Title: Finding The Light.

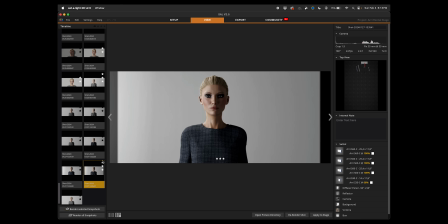497s
And this is where, as you can see, I 3-starred it.
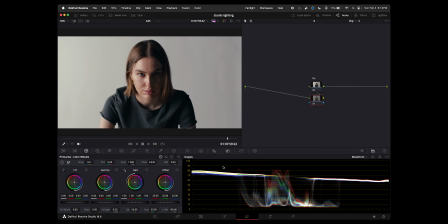500s
This is where I landed, and the original shot here, you can see the edges a little bit.
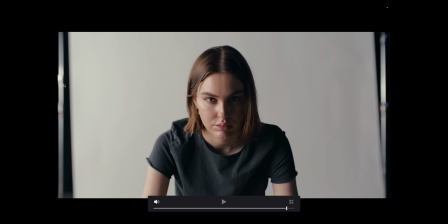507s
So we have a little bit of edges here and a little bit of the edges here. And this is just a test shot, but I shot this project on film and was a little more dynamic than just this, and it just looks absolutely incredible. I have a bunch of behind the scenes from this in the last video that I posted titled BTS. That was the first time that I've ever like posted a behind the scenes video like that, and it's kind of just like a cool vibe. And the music in there is from audio. I've been using audio for the past, 6 months or so. I get comments and DMs all the time asking for what music is in the videos. And my current favorite feature that they have is called Link Match AI,
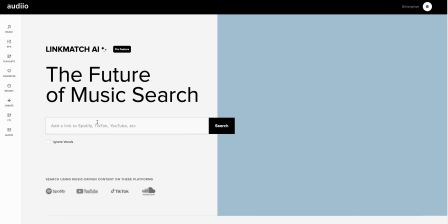551s
where you can post a link to a song from Spotify or YouTube and like a couple others,
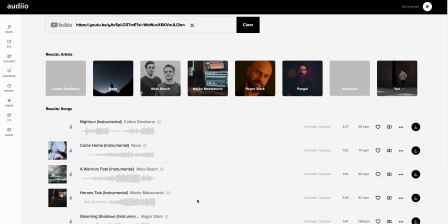558s
and it will return music from their library that matches the vibe of the song that you linked. In the last video that I did, I completely utilized Link Match AI and found the music very quickly. So it's interesting for me because I have multiple playlists on YouTube and in Spotify that are for different commercial projects, my reel, movie scores. I've spent years developing those playlists and adding music to them. When I go to audio, I can quickly go to those playlists that I'm so familiar with, grab one of those songs, take the link, pop it in there, and then find a bunch of tracks that have a similar vibe that I can use in a YouTube video or in any commercial project or short film or movie or whatever. That is cool. And if you need music, you should check them out because they are great and continuously getting even better. And the feature like Link Match AI is incredible and saves so much time. The behind the scenes video, you can see all of this stuff of what I'm talking about. We shot on film, which was awesome, and I've been looking at the footage for the past couple days.
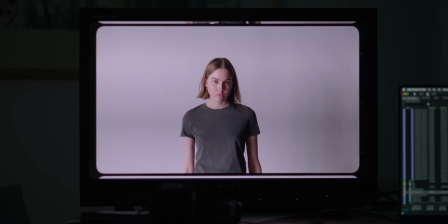624s
We shot on multiple different stocks, including Ektachrome. I'm going to be posting a bunch of stuff about all of that.
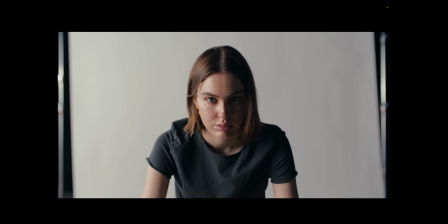629s
This is just like the first look at what the lighting actually looked like. And then when we get dynamic with the camera,
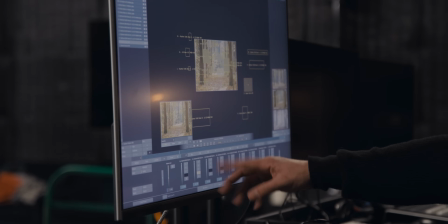636s
we had shots on Steadicam and shots with an LED wall and shots with the Model K moving around,
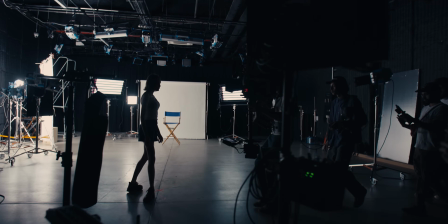643s
and everything just looks so good that I wanted to document this so that I don't forget it,
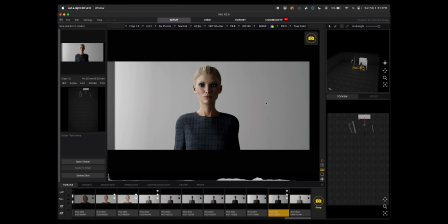650s
so that you could benefit from it. The fact that it matches up so nicely with this, we can see kind of the same exact shot here.
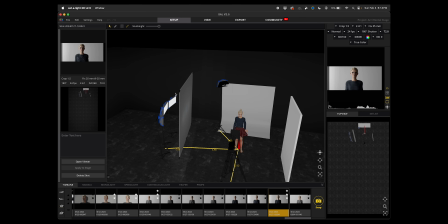658s
I love it. In this particular scenario, I used 3 S60s through 8x8 bleached muslin,
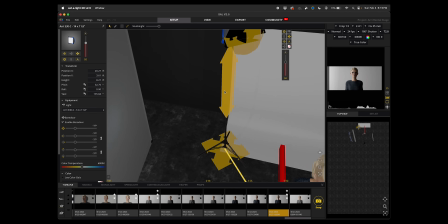665s
and I had an S30 in the back. In the software, I can put barn doors so that it's not hitting the background.
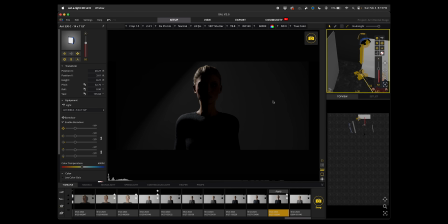674s
And if it's hitting the background a little bit, at least when setting things up in the software like this, I don't mind so much because these lights will overpower it anyway.
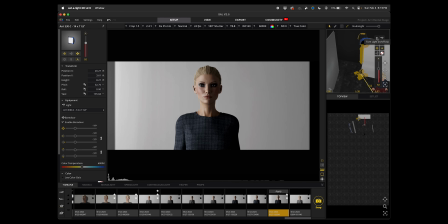683s
You can see if I turn it off, it's not really hitting the background too much. But on set, I'll try to find the BTS of this, but on set,
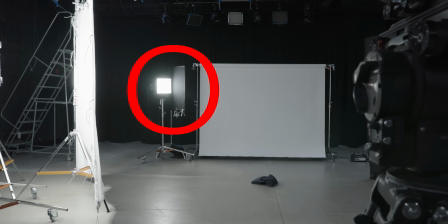691s
I just put like a small flag in between the light and the background to block that off from the background.
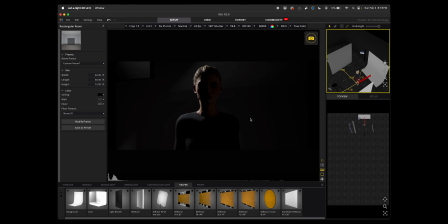700s
And we can see that this blocks off the light from the background a lot, and this is, pre-render, but still hits her, blocks it off from the background.
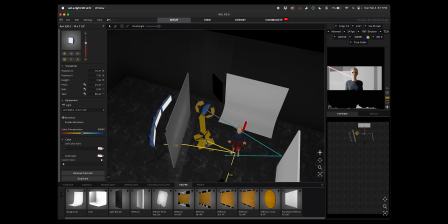708s
And when I move this, I have it set to be locked on her, so I can see this light blocker is kind of blocking off the back.
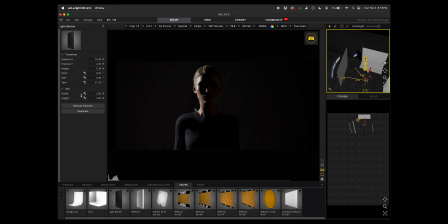714s
If we didn't have it, we could see that the light is lighting the back. The reason for that light was to have it be on her and not on the background.
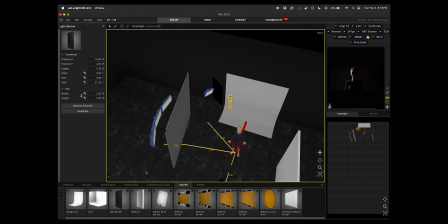721s
It's kind of just all light from one side. Kind of how things would happen naturally.
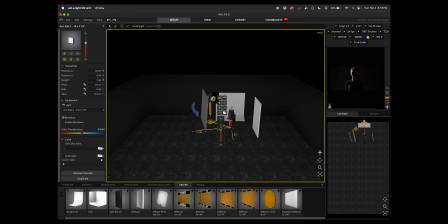727s
Like if you're outside, light is coming from kind of one direction, it bounces around a little bit. I wouldn't put the backlight in this scenario on the other side because that just kind of doesn't make sense.
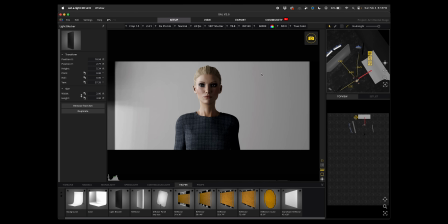735s
So all the light is coming from the same spot, and we have a nice looking shot,
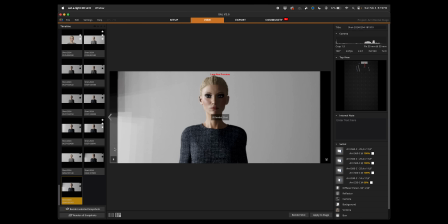739s
and I just want to show what it looks like without the backlight, and we can kind of see it really makes everything come together.